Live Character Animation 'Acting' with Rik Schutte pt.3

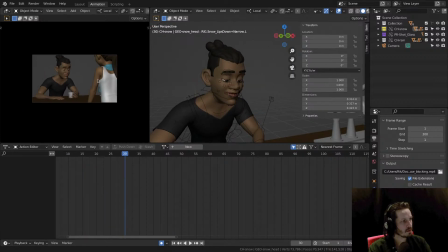let me make this a bit bigger, like that.
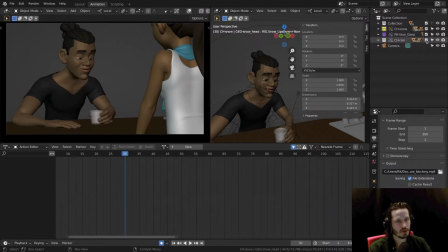And for convenience, I turn off rain. I haven't fully established her movement or her reaction yet. Right now, if I play it, fuck me, this playback is talking to you, not you know? working.
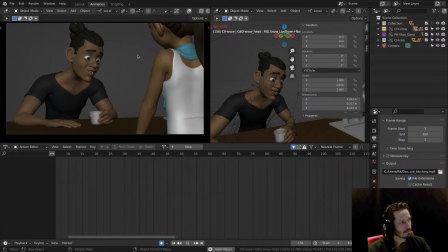I don't know what your situation is, but I feel like we got some kind of connection, right?
And she just leaves, but it's a bit rude. I mean, I want to do something more clever there.
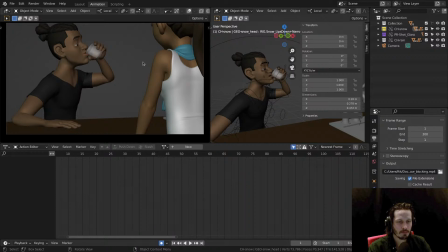Maybe put down the bill for him, kind of like as a subtle gesture that it's time to leave. one thing that Bo, which is our modeler and lighter for this shot,
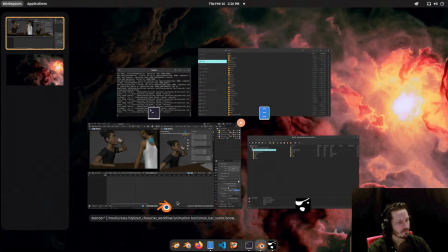has been doing is doing some pre-lighting and also
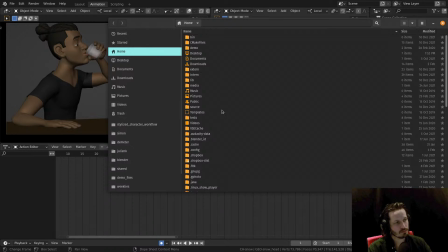you know, get some ideas for the setting itself, because obviously we're working with a mock-up here of the scene. So if I go into the actual
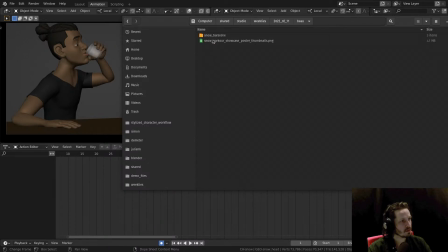folder there's some renders,
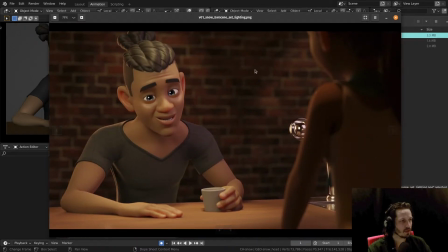and this is kind of like a first pass, you know, for lighting, just to set a little bit of the mood. He updated the beer pouring thingy.
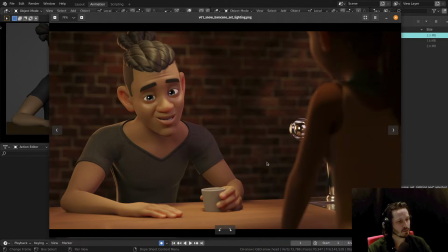There's a great name for it, I forgot. The background will be more detailed, so there will be some chairs and seats and chairs and seats. Empty glasses in there, like he's the last guy that's still at the bar, finally trying to, you know,
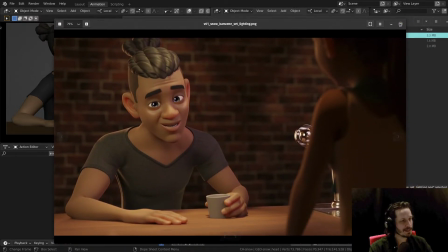to take a shot at the bartender here. But yeah, that's kind of like also going on, which is pretty cool to see. There's a lot of subsurface scattering, I noticed.
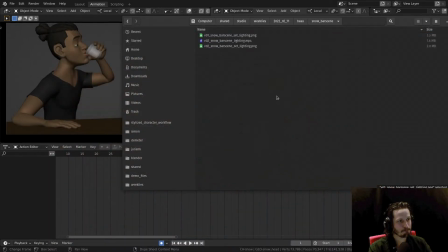We need to reduce that, but let's go into some animation here.
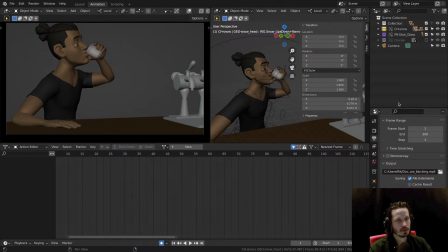So I turn off rain for now, and let's focus on snow. Yeah, the playback button is very, very not working.
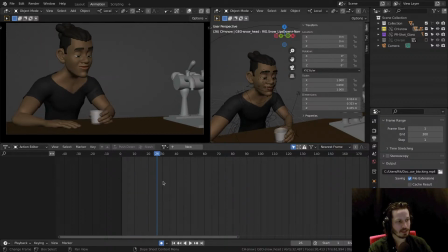If I play right now, it's doing great. It's weird. It seems like it's kind of like catching up and not. Any developers out there, please fix it.
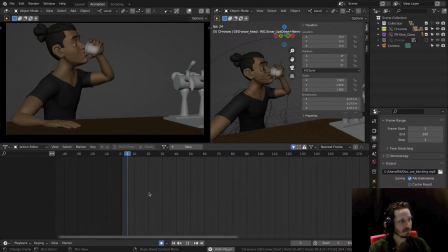Like now, you see in the bottom, there's the animation, and now it's playing.
Keep talking.
So that's great. It's very helpful when you're animating. So what I wanted to show you is like we kind of have like a spline version,
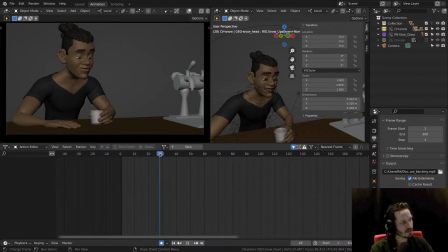and some of that is fairly linear still, like him moving down here, and then it's playing, but it's not playing.
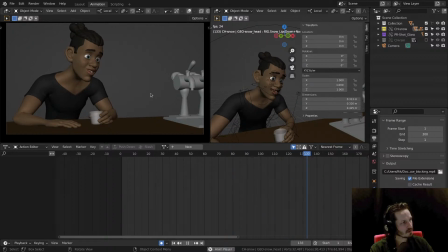I want to keep talking to you, you know? I don't know what your situation is, but I feel like we got some kind of connection, right?
I already put in some of the texture, the animation texture again.